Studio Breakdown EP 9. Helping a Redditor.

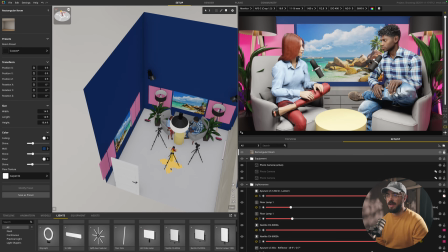[4:09]
Maybe that's why you're pushed there. But if you have room, if you don't have room, you can make this work.
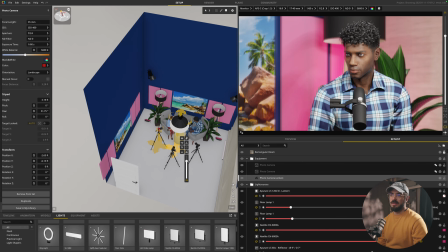[4:18]
Just have, tighter. Right now I'm using crop sensor. This is like the ZVE2 or the FX30, 235 millimeter. And then the group shot is on a 16 millimeter,
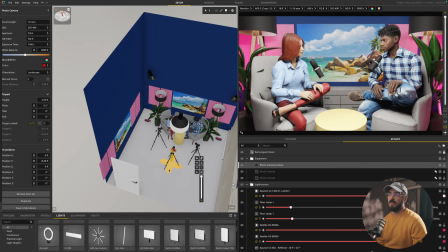[4:33]
which is like a 24 millimeter on a full frame, and these are like 50 mils on the full frame. So this is kind of what it looked like,
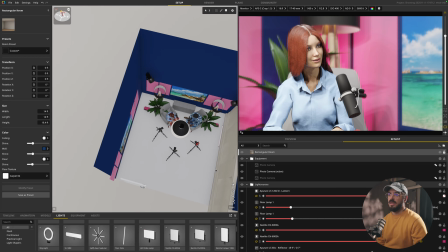[4:42]
but what I would do a little differently is I feel like you don't need these lamps,
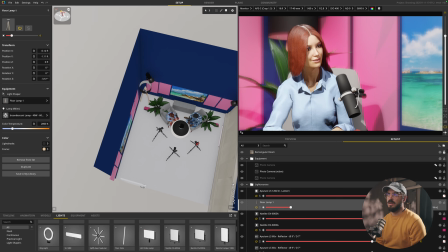[4:49]
or if you want to keep one, maybe keep one over here, and then maybe one plant.
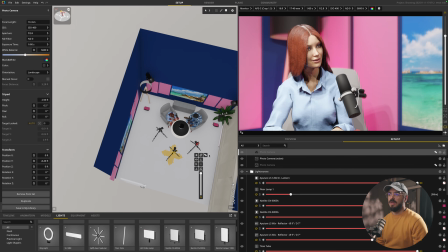[4:55]
Let's see what that looks like. And then let's see, maybe pull this out more.
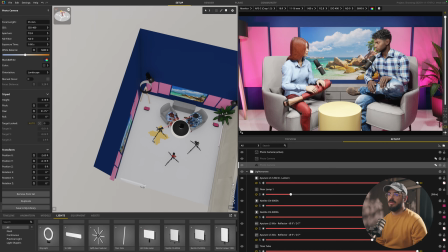[5:07]
And you can pull out these cameras a little more.
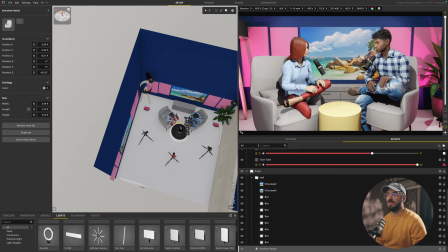[5:14]
So then you can get a little closer, maybe turned a little bit more.
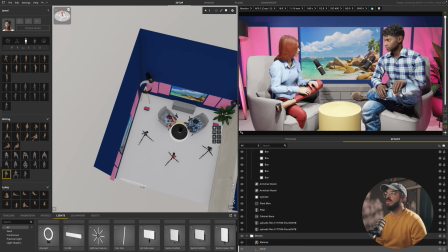[5:24]
And here, here. So there's a little bit more depth from the screen, might be nice.
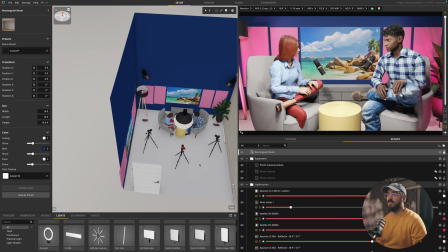[5:33]
Honestly, you could kind of do what you were doing. The one thing I wouldn't do though is the angles were skewed. So try to get the levels right,
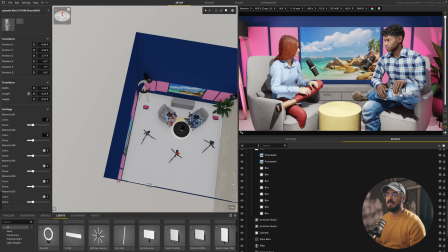[5:45]
centered, and you know, try to get everything at least like looking right as far as the camera. And then the camera, I have it at 5600K Kelvin for the white balance. At the lowest aperture you can go, and then like ISO 400, and then it depends on the lights too.
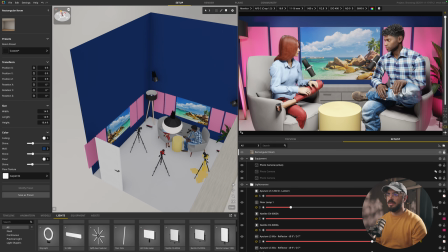[6:05]
But yeah, 16 mil here looks nice. And then let's move these angles now.
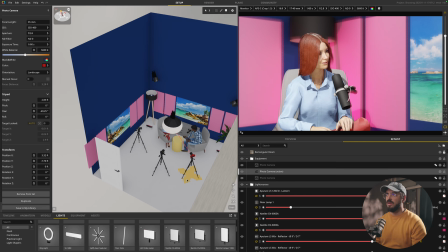[6:11]
So right there.
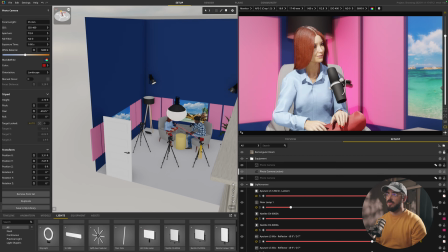[6:14]
And I tried to keep all these cameras all leveled correctly.
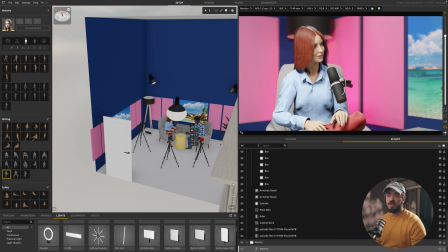[6:22]
The only one that can change a little bit is the wide shot.
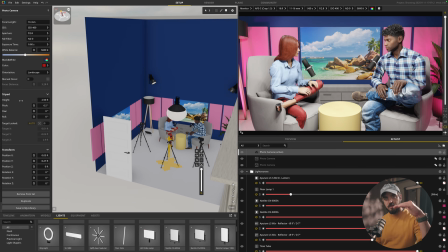[6:26]
A lot of podcasts will dip it down, so they'll put it higher, dip it down, usually to hide the lights above.
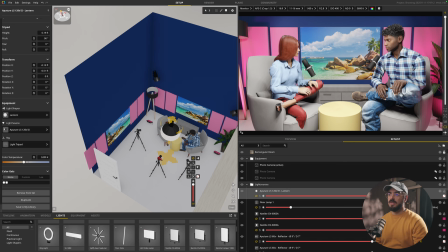[6:34]
We're working with 3 lights here. The key light is just a lantern.
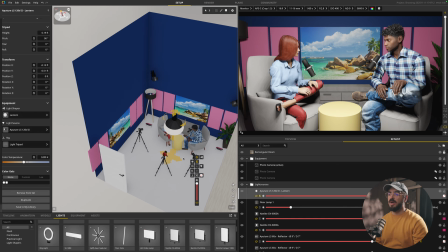[6:40]
A lot of podcasts, it's like an easy fix.
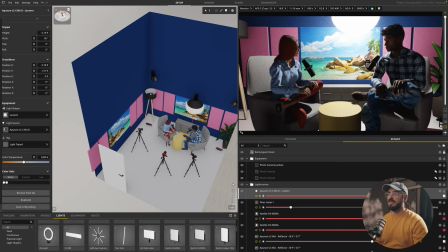[6:44]
Sometimes for dramatic lighting, people put 2 lights behind here that look really cool, but
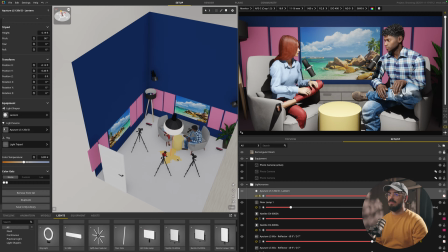[6:51]
kind of a fits all, makes it look good, is having the lantern right here in the middle towards the camera.
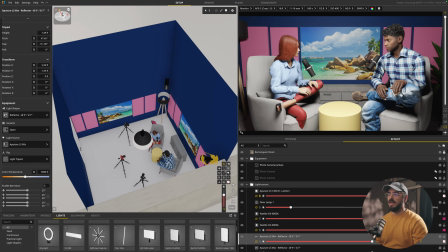[6:58]
And then we have our hair lights for each individual person.
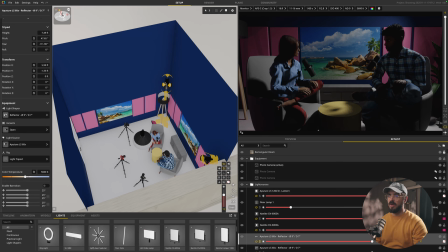[7:02]
So just hitting that, and you can color these a little bit warmer if you have a warmer light, but I figured since we're doing like pink everywhere, just have them neutral with the neutral white. So there's that one.
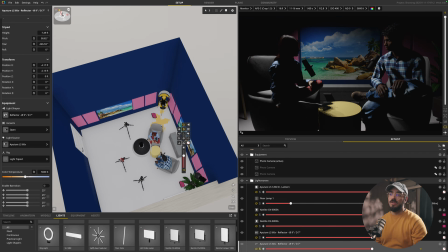[7:17]
You could even bring these a little closer. If you can hang them, you can hang them on drop ceiling with a baby pin attachment. But yeah, if that's the case, then you can really move them anywhere.
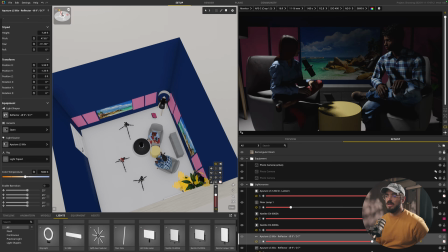[7:29]
Try to get them a little closer without going in front, because you don't want raccoon eyes.
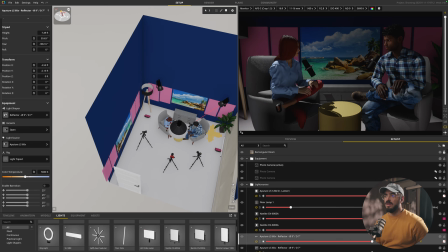[7:38]
Move that for now. There we go. Okay. And I'm not sure how you were doing the pink.
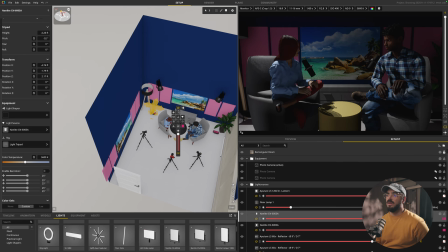[7:49]
I'm thinking there was a bottom light just shooting pink up there. And maybe something like that.
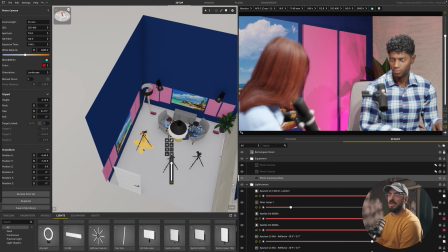[7:58]
Let's see here. For this angle, we want to move this here.
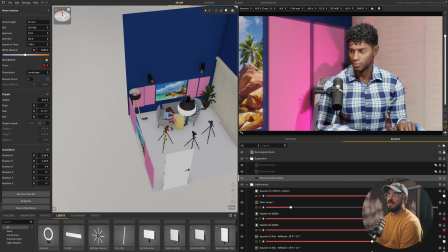[8:05]
And maybe lower this one a bit, so there's not that much headroom. And it's off to the side, so this is blank. And this is off to this side.